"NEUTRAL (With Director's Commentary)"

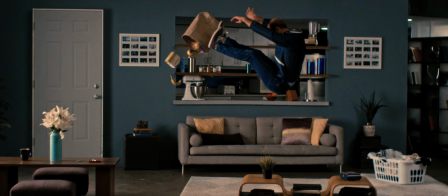more stuff i wanted to really it shows like how bad this hurts when someone leaves you and someone breaks up it's like getting kicked in the
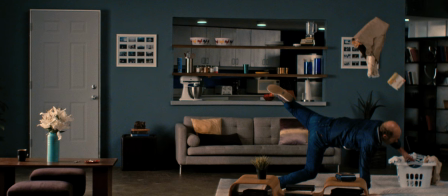chest and i wanted him to like slam through a bookshelf but i couldn't i couldn't have anything i could break i couldn't afford to get anything that
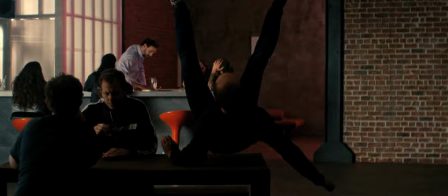i could break so i landed on my hamper and then i landed on the table which is my table um and then i hit the chair i wanted but i wanted
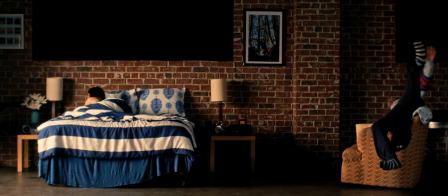to show him like slamming through like a barbecue it's like on that was one of the scenes was going to be at
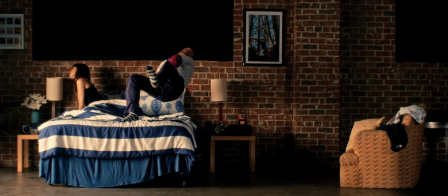a park and uh in a backyard and like he's really just like slamming and smashing through stuff to show how badly it hurts when someone leaves you but i couldn't do it so this is what i have um but how we did it technically was we wired me up we had a wire
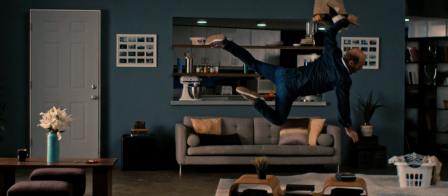on me for the first one they just pulled me backwards and then when i'm landing on the hamper it was a different shot and i just jumped off of a bench and landed on the hamper um and uh i edited out the bench and then on this bedroom shot um they wrapped the
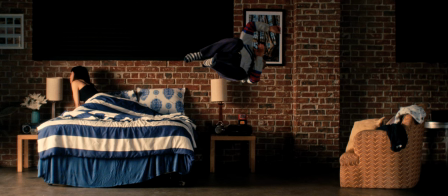wire around me so when they pulled it I would like unwind in the air and that one was very like discombobulating maybe is the word uh it's just like I was spinning in the air I didn't know where I was so I would basically just wait until I hit something and then figure
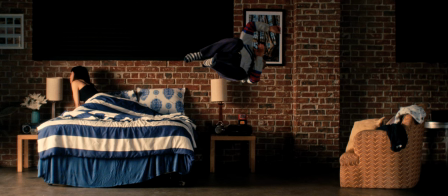out where I was and one time I mentioned this in a second in the commentary but I slammed into the chair and uh everyone thought I got hurt um but I was all right because the back brace that I was wearing or like the harness I should say um was so tight i
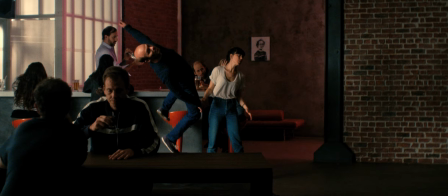think it actually protected me um and then the bar shot uh i was wrapped again but in a different way so when they pulled it i would like spin
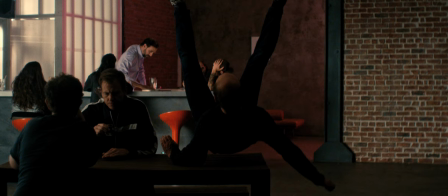and like unravel in the air and then for the second half of the bar shot i just jumped off a bench and slammed onto my back onto the table and i actually like bounced you can see me bounce and then i cut before you see it but i bounce off the
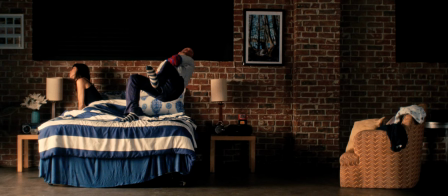table onto the floor but it was just too long and it it didn't work in the edit um but yeah i wanted to have five shots of him just really getting hurt and uh the stunt guys made it look amazing by just wrapping a wire around me then i removed
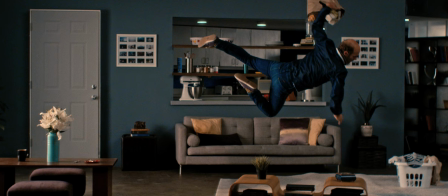the wire in editing so yeah there you go let's continue now you can see the flowers on the left right there that he keeps thinking about throughout the movie
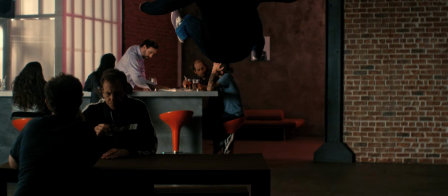flowers right there on the left there's a second genesis on the bedroom there's a going ostrich picture in the bedroom there's some keith apricary fan
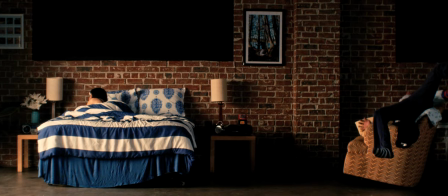art on the wall that's my table i broke that table i did like a hundred times That chair hit was difficult.
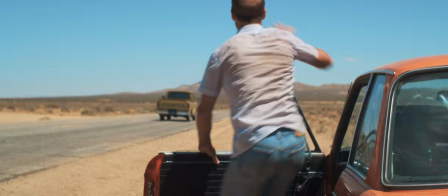I did one where I slammed into the arm of the chair and didn't knock it over and I didn't move. And it looked like maybe I broke my back.
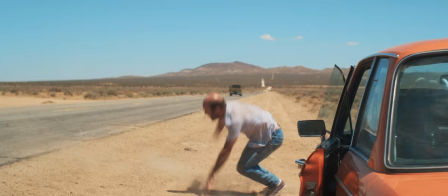Everyone kind of freaked out because I wasn't moving. I was just processing what had happened and I realized I was okay.
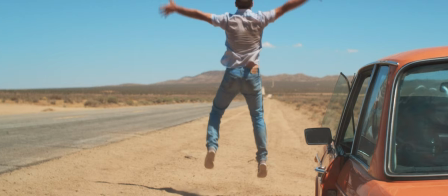That fall right there was improv. I just did it right then and there. So you can see Aaron was like dipping down.
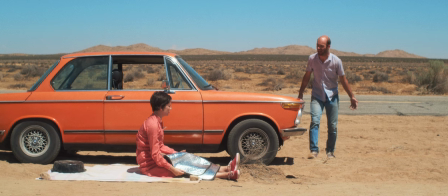The DP, Aaron, like didn't know I was going to do that and he tried to like follow me. I just thought it would be funny to do a little slip.
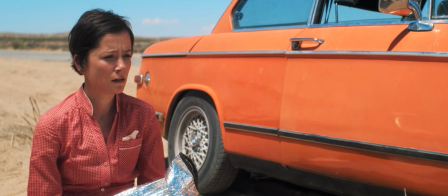In person driving that truck is my brother, Josh. That's his little cameo. He's the one that did still photography. on this and showed Phoebe that magic trick.
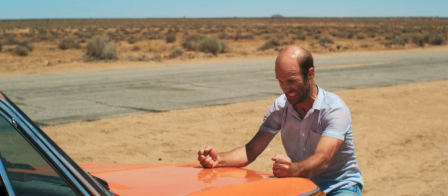Get ready for a little cameo of my forehead veins. Oh, there they are.
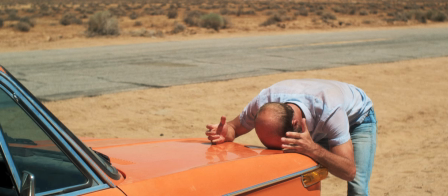It's nice to see those guys always showing up whenever they want. I like her makeshift bed that she's made herself.
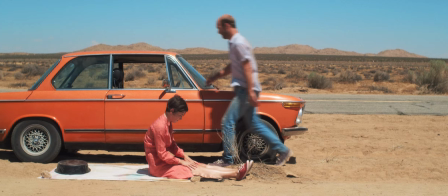I actually wrote that in that she's laying with a oil pan for a pillow on a towel
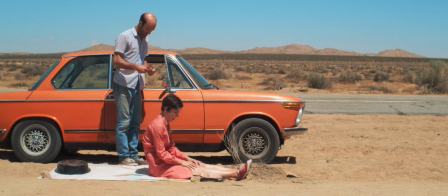and has a windshield visor as a blanket.
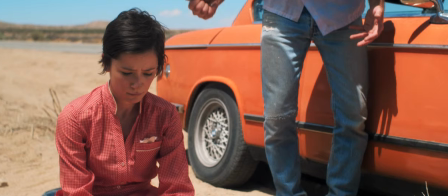So it's like she found stuff in the trunk to make herself as comfortable as possible because the car seat doesn't lay back all the way
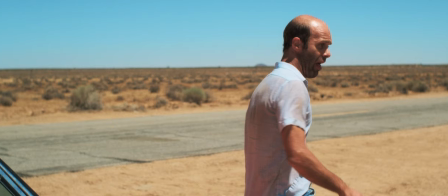There's a bush right next to the front wheel You'll see in a minute. It's like basically a dried sticks.
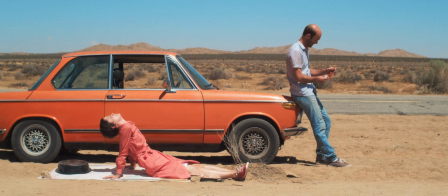It's like a tumbleweed thing I kept propping it back up.
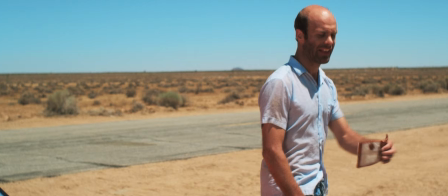There it is I wanted to make sure the consistency was the same so I keep like bringing that thing to life This scene right here Well,
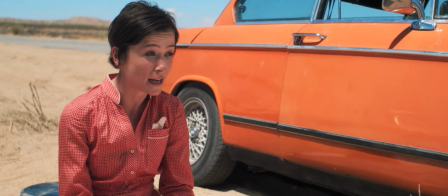I should say I don't love my acting in the last scene because it's like I don't usually do such dramatic acting
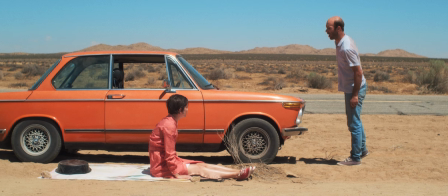I think it's all right, but it could have been better. I feel pretty good in this scene about my acting because I really get annoyed listening to myself, and I, like,
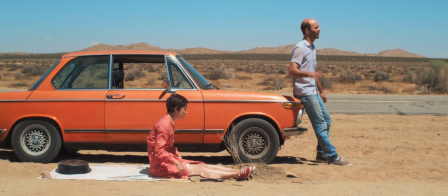get actually frustrated, and I can't really watch this scene because I feel truly annoying.
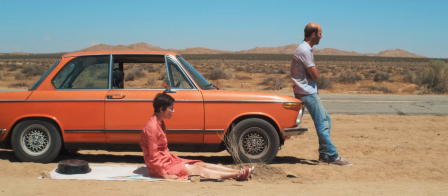So I think that's what I want. That's good because that's what I wanted.
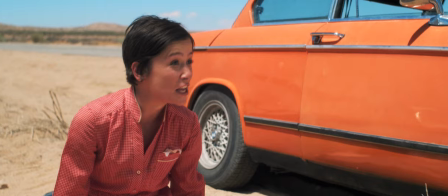I want her to snap, you know. She has to, like, really yell. Steve Urkelmobile.
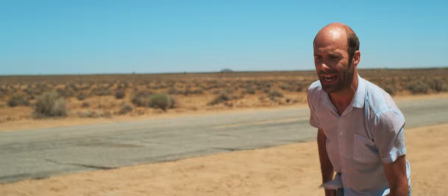That line right there, Steve Urkelmobile, is what makes this take place in 1989 because Steve Urkel made his first appearance on Family Matters in 1989.
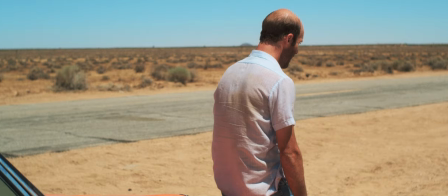That's one of my favorite parts to there. She says that and posts the thing on her face. It's so funny to me.
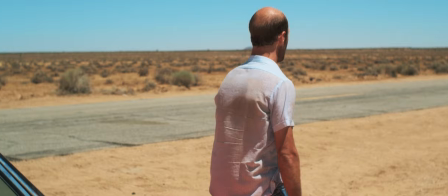Oh my god, I can't listen to myself. It's so annoying. You might notice that we're both wearing keds.
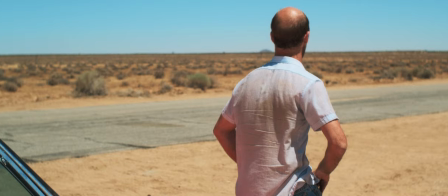I'm wearing blue keds, she's wearing red keds. I wanted something kind of just generic and plain and not really dated.
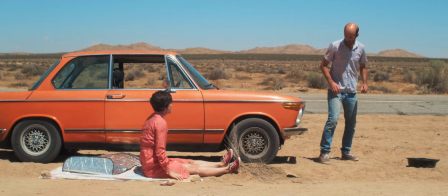Phoebe and this character are both pretty calm so when she screams right there I mean like I feel like the stress of that like she's truly been pushed that
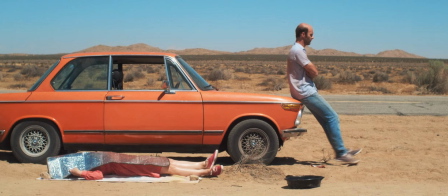line was added in when we were rehearsing I like it really wraps up the scene well and that fall I added that in I don't love the fall but people have reacted and told me it looks like it hurts my spine so that's good now we have some classic time
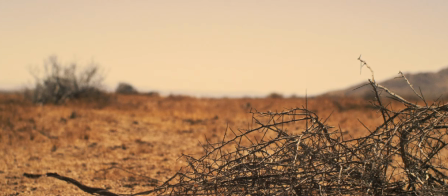passing shots to see that sand in the background being blown through that was me i was just throwing sand into the wind so it looked like there
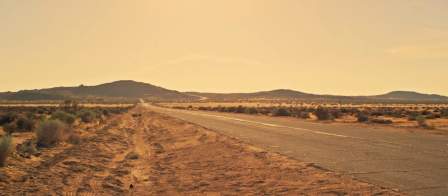was something going on in the background had some depth to it um we just needed to get something to show the time's passing and uh
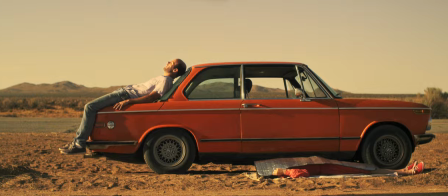coming up you can see a grease spot on the window from my head uh because we kept like oiling me up and kind of like making me like
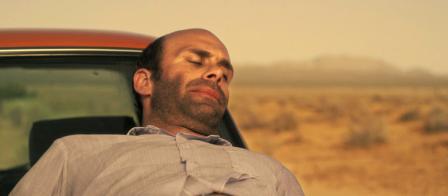sweaty and shiny and right to my left there there you go you can see the grease from my head from the fake sweat
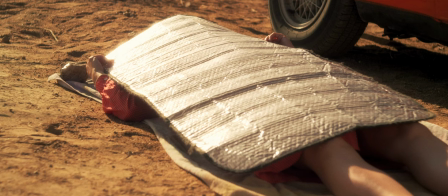coming up in a minute uh the wind starts really picking up when phoebe does her little monologue and it wasn't windy during my monologue that gave me a real hard
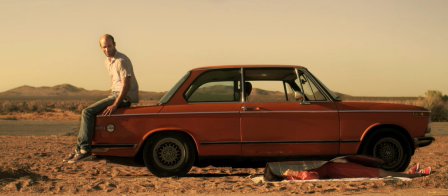time with editing and cleaning up the audio that was something brent fixed as well um it gets really windy when she's talking so he actually added wind to mine to even it out and i'm surprised he took out so much wind from her scene it honestly sounded like she was in a tornado
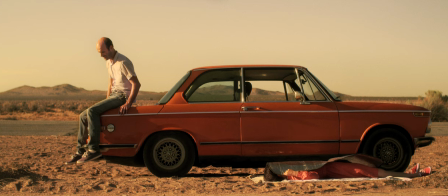before we cleaned it up i feel like i get into that line very well i mumble so much unparalleled that's what i wanted to say where i go unparallel
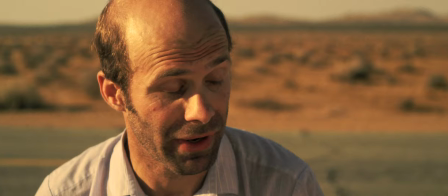um this monologue right here i don't know how i feel
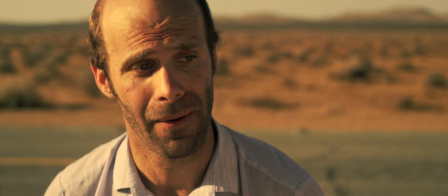about it it's all right so what that happened was i i wanted originally
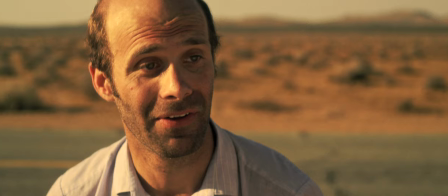in the script i'm supposed to cry and then my tear drops and touches the car and the car turns back on phoebe's tear shuts it off mine turns
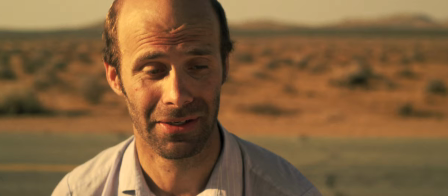it on I cut all that out because it was just kind of stupid and it wasn't like uh necessary so
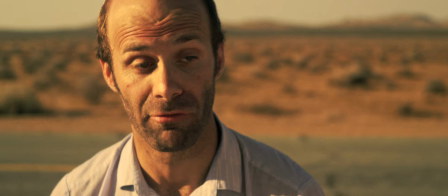the takes I was doing I was like getting really upset and like watering in my eyes and I uh was trying to cry
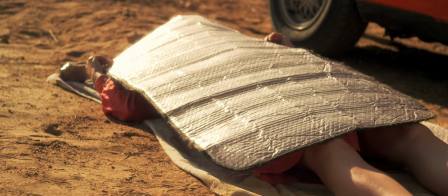and I had to look like a crazy person when I cry I look like cliche cry face it just looked like I was overacting so we had to go back
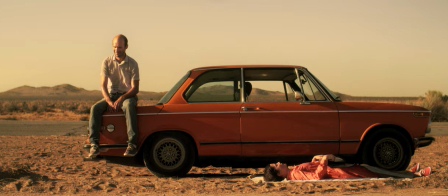and redo this on one of the pickup shot days I redid that monologue and I just did it kind of real I was I was very upset and
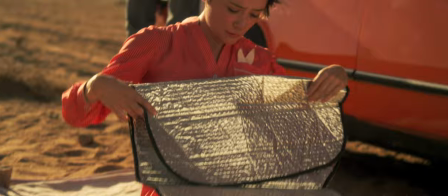even in that take you just saw but I just wasn't letting myself cry I've in the past two years learned how to like get myself
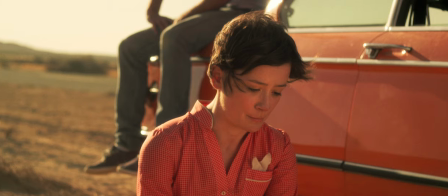to cry and I'm pretty happy about it and of course I couldn't even use my new skill now uh a moment ago I always
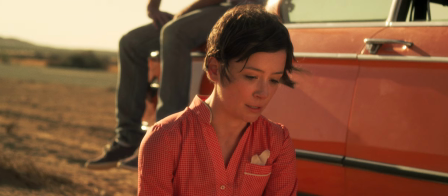wonder before she sits up she lays there for a second doesn't sit up I wonder if people are gonna think she's dead like she died in the sun
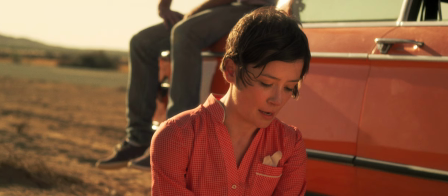because if I was watching and didn't know anything but I might think that because she lays there for so long and this little monologue she gives about why she stole the money i i don't know